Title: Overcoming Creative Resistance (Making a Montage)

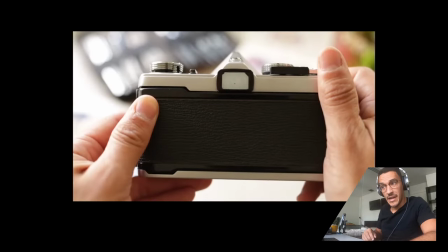(22:00)
another really long one. and now we pick up again right
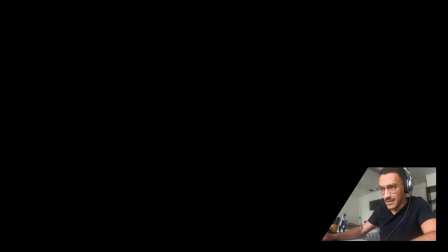(22:07)
so we pick up again here with the camera it's like it's like slow fast fast slow super fast slow
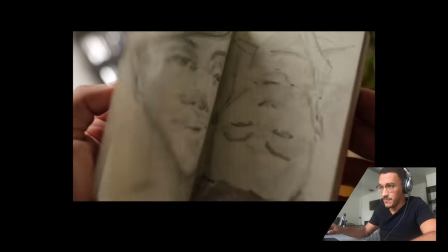(22:20)
but there's slow but there's a lot going on in this one is that you're flipping through through pages right slow and now this
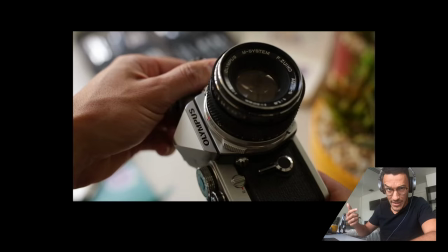(22:29)
this shot introduces the concept of the camera right so now it's like we're we're looking at the camera now we're gonna of do a bunch of handling with the camera so the subject matter didn't change which kind of helps you kind of understand what's going on in such a short period of time I mean the the shot is like seconds I mean hardly even seconds and so if I change the content too much
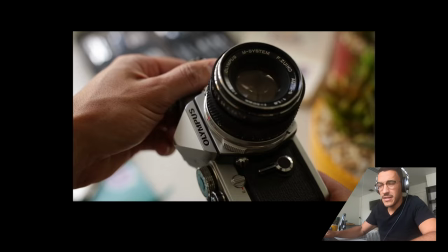(22:48)
you kind of like can't tell what's going on it kind of feels like crazy so that's kind of why I did that so it's kind of like camera
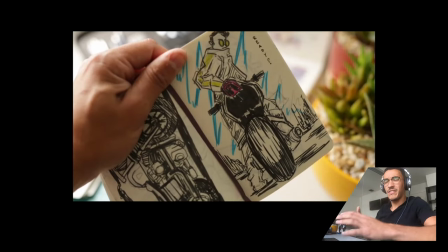(22:56)
and then there's like a handling of the camera almost as if you picked it up and we're gonna put it up to your face and then it's like Sketchbook sketchbook
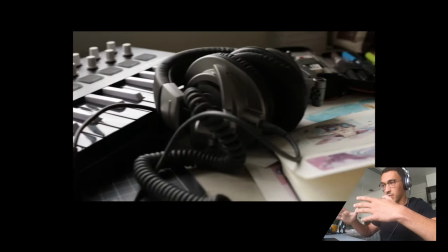(23:06)
And then a really long one to kind of show you things in context.
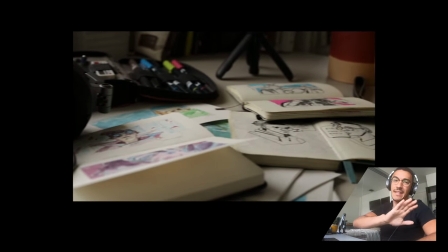(23:10)
I kind of like this last one is like a as like a Sort of like it's it's after the creative session and there's just like a mess, right? So yeah, I don't know I thought that was kind of fun one last thought that I want to say about this is I was using the black frames to kind of use them as Palette cleanser so you introduce a concept and then on the cut you leave a blank space to kind of let your mind process like what did i just see and then it picks up again so like if it was 30 seconds of every single cut cut like the shots have a content i think that would be really exhausting so yeah so check it out one last time black
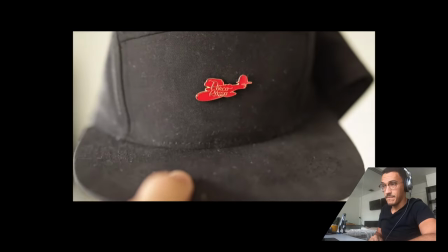(23:47)
right every
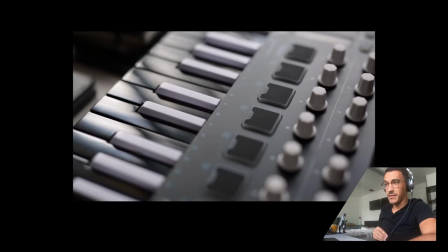(23:53)
single time there's like nothing it's like i'm letting you kind of process it right i
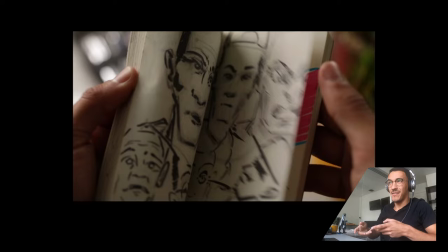(24:01)
felt pretty clever with that watercolor thing where like i threw a bunch of them down and I just went and like cut out a bunch of space so you kind of just see it build up here's the honest truth all the footage is like I said before shaky blurry doesn't look great in
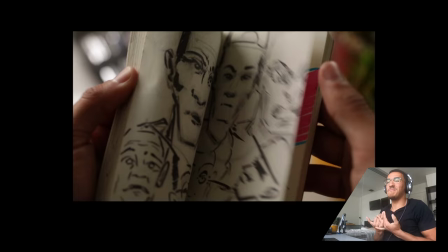(24:17)
many shots but when you take them a little tidbit like I'm pretty happy with this I'm not not mad about it I mean for like a thing that I did in in a relatively short amount of time and that's my first time doing it I feel pretty good so yeah I also really
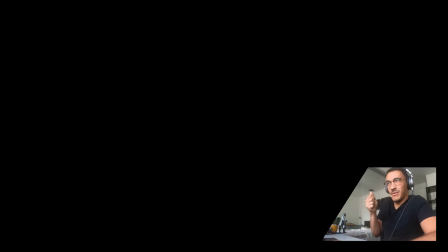(24:35)
like the sound this and I feel like it kind of went with the ruffling of the sketchbook like I
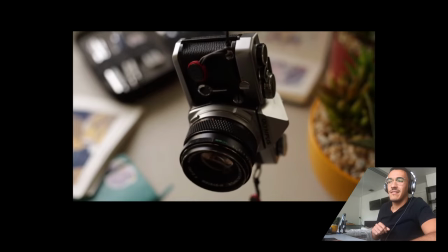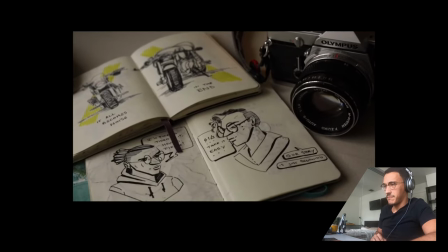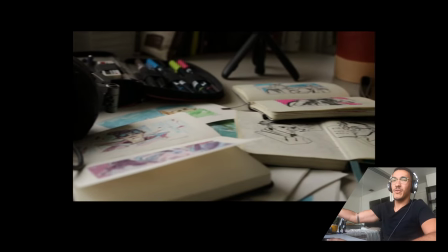(24:56)
feel like that sound is moving and it's like it's like fading or moving and so I kind of wanted the motions to do that and the same is true
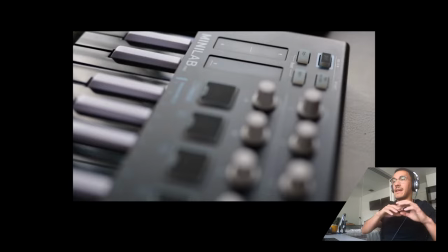(25:03)
here with the piano like it felt like key I mean it is keys right it's like a little arpeggio of keys and so showing keys was like I I kind of started piecing it together that way and I just want to name I didn't do this linearly
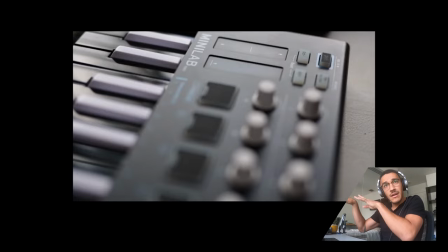(25:17)
I kind of just found the key moments the and I was like okay I'm gonna show the keyboard there and then in the second one I'm gonna show the camera twisting and so you know this one goes and
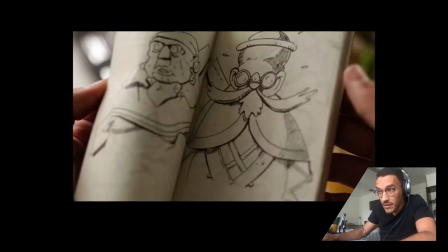(25:31)
later there's another one here same thing you hear it again and both of those I felt like the rhythm of that movement could be a part of the of the shot and so once I kind of laid that down I was like okay and then in between this is kind of what I'm gonna say about that now I'm just gonna do a little bit of color correction and a little bit of fixing up the timing of the sound and we'll have our final and that's it that's what we've got all right okay one last take of this and then we'll be done here we go